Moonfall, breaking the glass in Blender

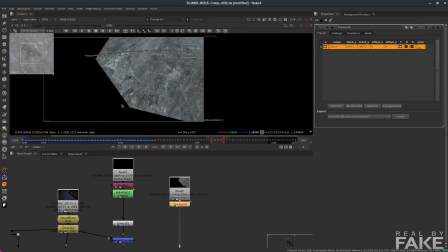448s
then I will track it backwards to make sure I cover the entire area okay I got a perfect track it's working well so now what I need
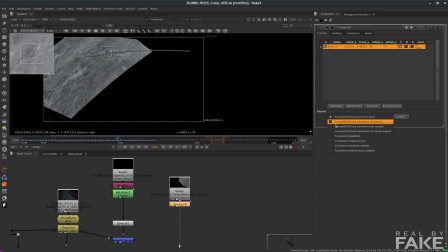455s
to do is to create here if I go in the tracker I want to create a match move so that anything I would connect to this will move the same way so I create this and I got this node that just been created here it's a transform node and here I have the coordinates
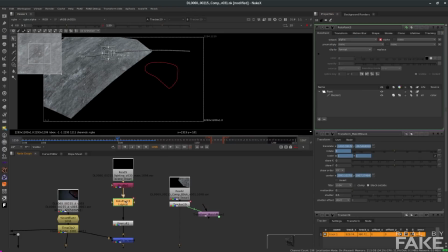469s
in x and y okay now I will go back to my roto paint here and I will connect the translation to my roto pane but now it's grayed out that's only because I didn't select the basic curve here so now I got my transform here and it's all at zero if I take this press
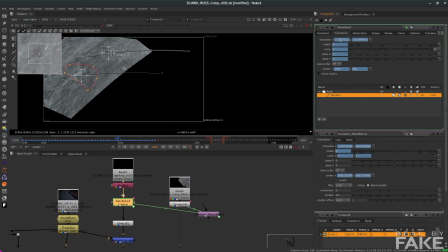483s
ctrl and drag it on the little icon here now the animation has been transferred to my curve so now if I move you
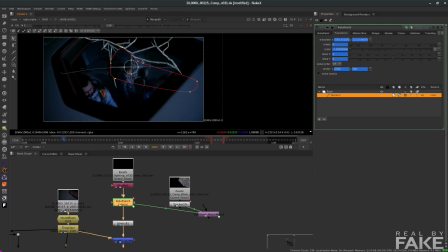491s
can see that my roto is moving with it so an offset has been created but that's okay I will just readjust my mask in
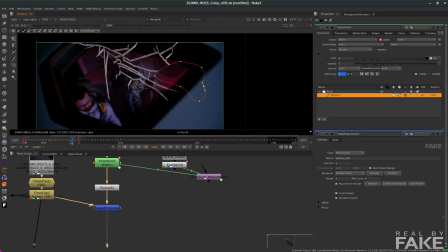498s
Nuuk you are always in auto keyframe mode so if I move the mask it's gonna keyframe it automatically you can see it's blue here that means it has a keyframe on it. So now I'm gonna go back in time and I'm gonna add another keyframe at the exact same place. That's because I don't want a smooth interpolation between one frame to another. I want it to go bang, bang, bang, bang.
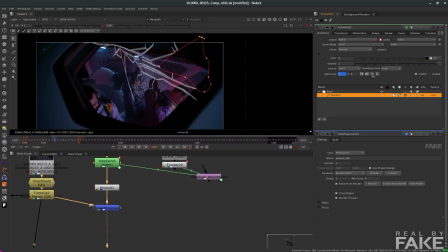516s
So now I got this so I can move back one frame and then move my mask again. And same thing again. Okay, let me adjust it a little bit, just, all right. I will move again back in time, add another keyframe.
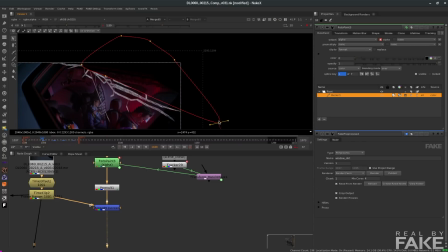530s
And same thing that I repeat again and again. now I move one frame back and I adjust my mask same thing again add a keyframe blah blah blah blah and now if I play it back you can see it goes bang bang bang bang but this is not the way I did it
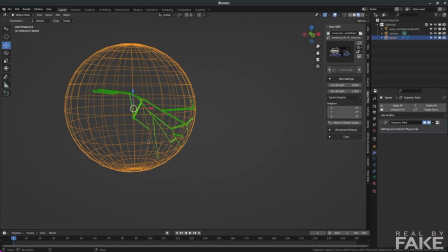544s
before actually I tried something in 3d so I thought I could use a mask modifier to reveal the cracks as I'm moving it or scaling it and the way to do this is to select the geometry and you add a dynamic paint and this dynamic paint we want to paint is the weight
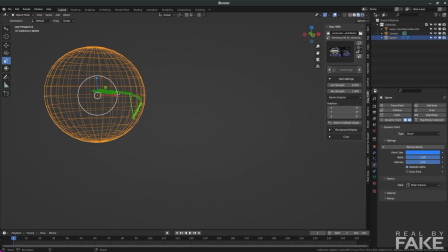559s
and want to paint the weight of a vertex group the vertex group is actually coming from this geometry here if you select in vertex mode if
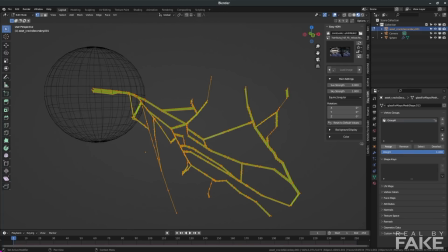566s
you come here you can create a vertex group and you assign everything in it and that's how you create your vertex group if i go back here then you make a mask and this mask is going to be influenced by that same vertex group now how do you modify the vertex group while you do
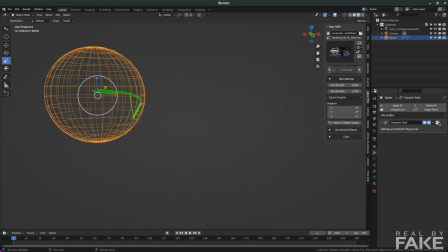580s
this with the sphere if i select the sphere it also has a dynamic paint set it as a brush and you're good to go after that the concept is the same you just create a keyframe and then you do your animation the same way I did it in Nuke so I will go here copy the
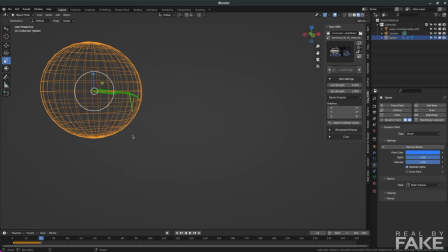594s
same keyframe again then I need to move one frame do some changes so let's say I will scale it I will put in auto keyframe it's gonna be easier this way so I scale it then I copy this keyframe the last one and I duplicate it so ctrl D
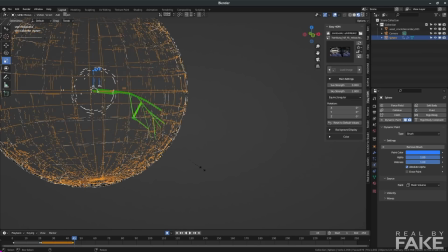609s
just move it here I stretch it change another frame scale again I got some refresh problems here that's because I'm working at the office and it's remote ah covet covet covet okay duplicate copy and that's the way it is so you can go boom boom boom turns out it wasn't really practical because if the client said well i want more cracks i want them faster i want this i want that then i would have to re-animate everything re-render everything publish everything bring it back into the compositing re-update everything so it's much faster to do it in 2d so everything you can do in 2d that's faster than 3d just do it in 2d and also i need to color correct it a little bit so i will add a
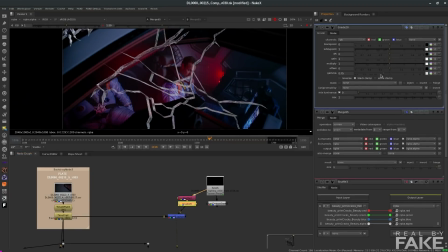647s
gray node under the shuffle just press g and change the gamma a little bit and here we go it's already starting to look like broken
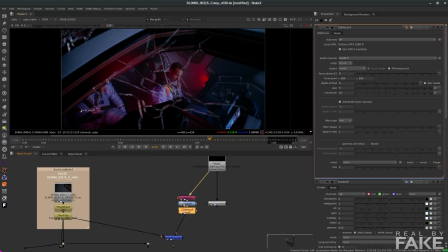655s
glass i added a z defocus node so i can blur the image because everything that comes out of 3d is too sharp and also there's depth of feel so the z defocus will use the depth fast and it will blur the image according to the distance i actually made a
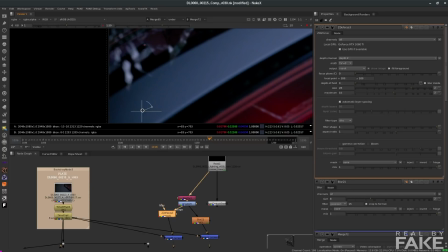669s
little setup here to you the difference between a z blur and just a regular blur so on the left you have the z blur on the right you have the blur you can see that the z defocus actually creates a bokeh effect not just blurring the image and that's why we want this okay so that's a very cheap and fast version of the comp this is what i call a pre-comp and this is what we do in the 3d department we just